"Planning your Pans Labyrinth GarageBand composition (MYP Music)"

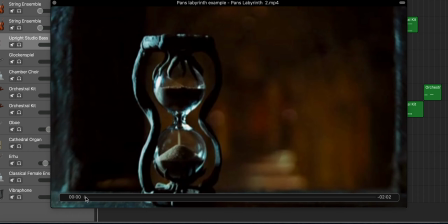(0:00)
Right, so I've imported my Pans Labyrinth clip into GarageBand, and now I need to work out what I want to do to really enhance the visual and create the most effective music possible.
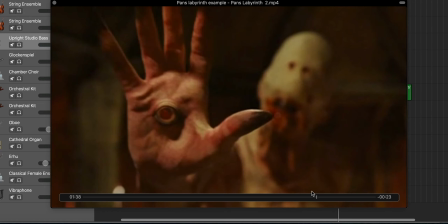(0:15)
So looking through the clip, there's lots of parts that you can pick out to make as effective as possible.
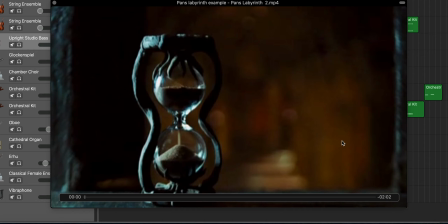(0:24)
So we begin with this, this hourglass here. So pressing play, I'm going to mute this because we don't want to hear it.
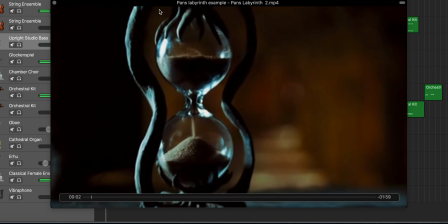(0:38)
I just want to watch it without music. Homes in on that, and we've then got our scene.
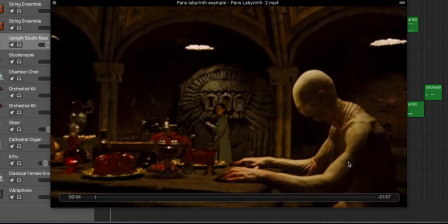(0:45)
So we've got the girl and we've got this monster character. So they are the two characters within this scene. We keep on coming back to that hourglass, so we might want to do something in the music to represent that.
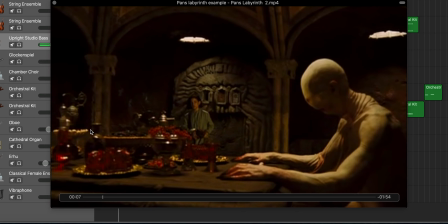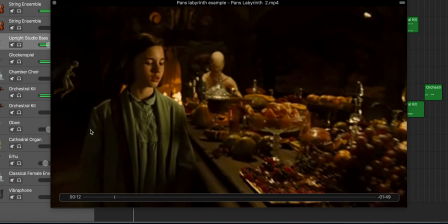(1:06)
So we now focus in on the girl's face.
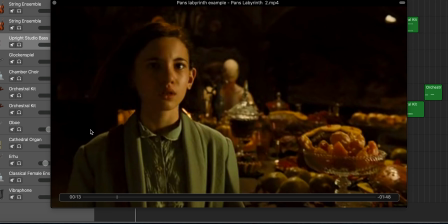(1:10)
Now, from what we understand of this scene as a standalone scene, is that the monster is just completely static there, and to the best of the girl's knowledge, she thinks the monster is just static and not able to move.
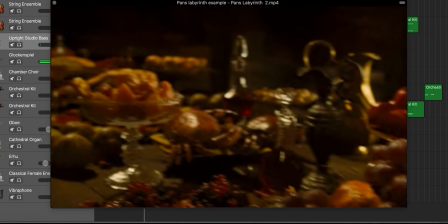(1:29)
So we see this curiosity come across her face, and she looks down on these grapes,
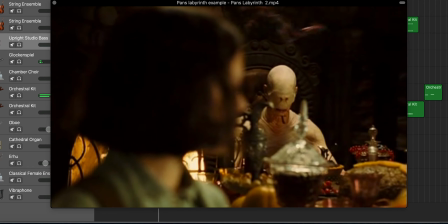(1:36)
looks back kind of curiously to the monster,
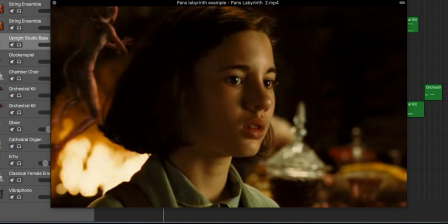(1:41)
and then we see these fairies come around, and they seem to be encouraging her not to do anything.
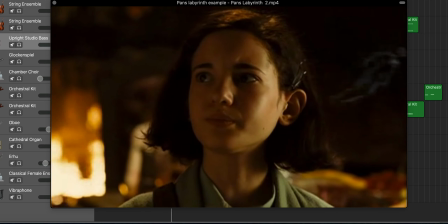(1:50)
You see them shaking their heads, and she then eats one of these grapes.
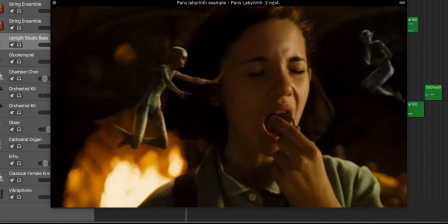(2:01)
So in my piece, I've tried to make this, really pick this out and enhance this moment in the music.
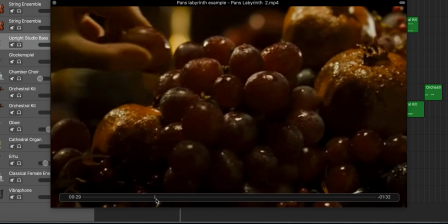(2:08)
As she eats this grape, this seems to be the kind of a big moment.
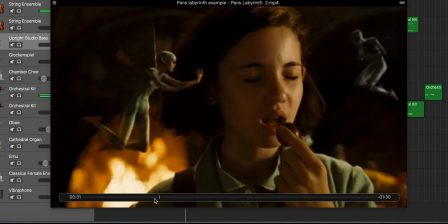(2:13)
So at the moment of now, that's what I want to pick out.
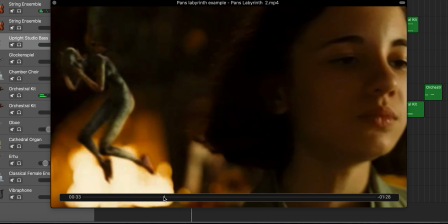(2:19)
And you then see the fairies' faces. They cover their faces and they look a bit shocked.
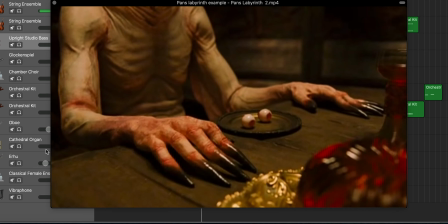(2:24)
So we then home in on the monster's face, and this is probably the biggest climactic moment we've seen so far, and it's the close
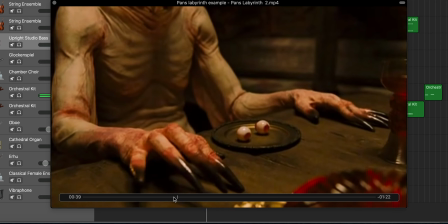(2:37)
up on the fingers and as they move. This is the moment we realise that the monster is alive.
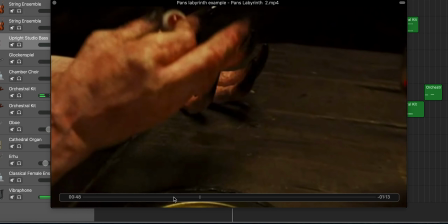(2:49)
Another moment I've tried to pick out is here, putting the eyes in the hands.
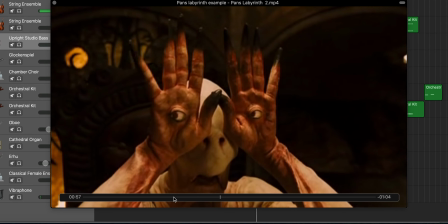(2:56)
Really building, trying to grow in this, growing to one climax here as the hands go over the face.
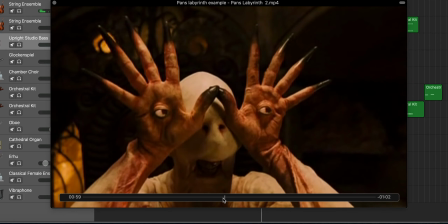(3:05)
I've then also tried to look at the mouth there and tried to create a sound to represent
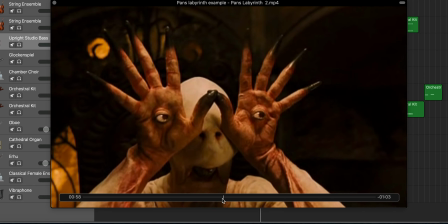(3:13)
some kind of otherworldly, alien kind of sound coming out of the mouth.
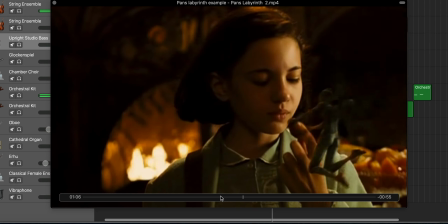(3:24)
The girl seems to be completely unaware of the monster moving towards her.
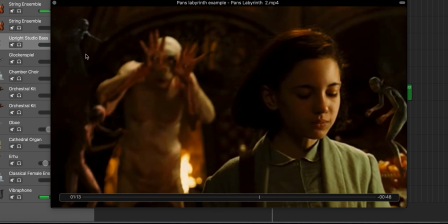(3:34)
And this is a section where I really want to build the intensity, in this section.
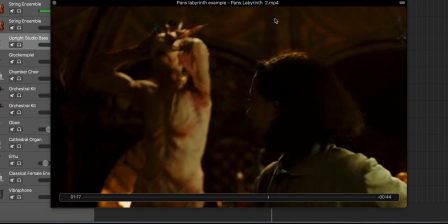(3:42)
Now we start to see her head turn here. Now for me, this needs to be really a really big climax. The girl doesn't show that much fright on her face, but she's now seen the monster.
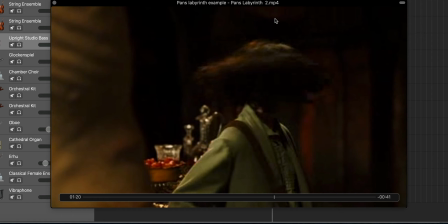(3:58)
And at this point, after we've had our kind of climax, I want to introduce movement in the music to represent her running.
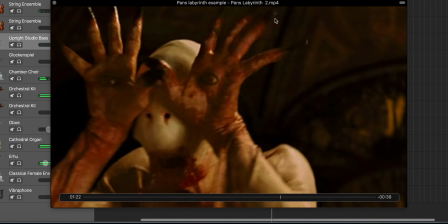(4:06)
So lots of movement.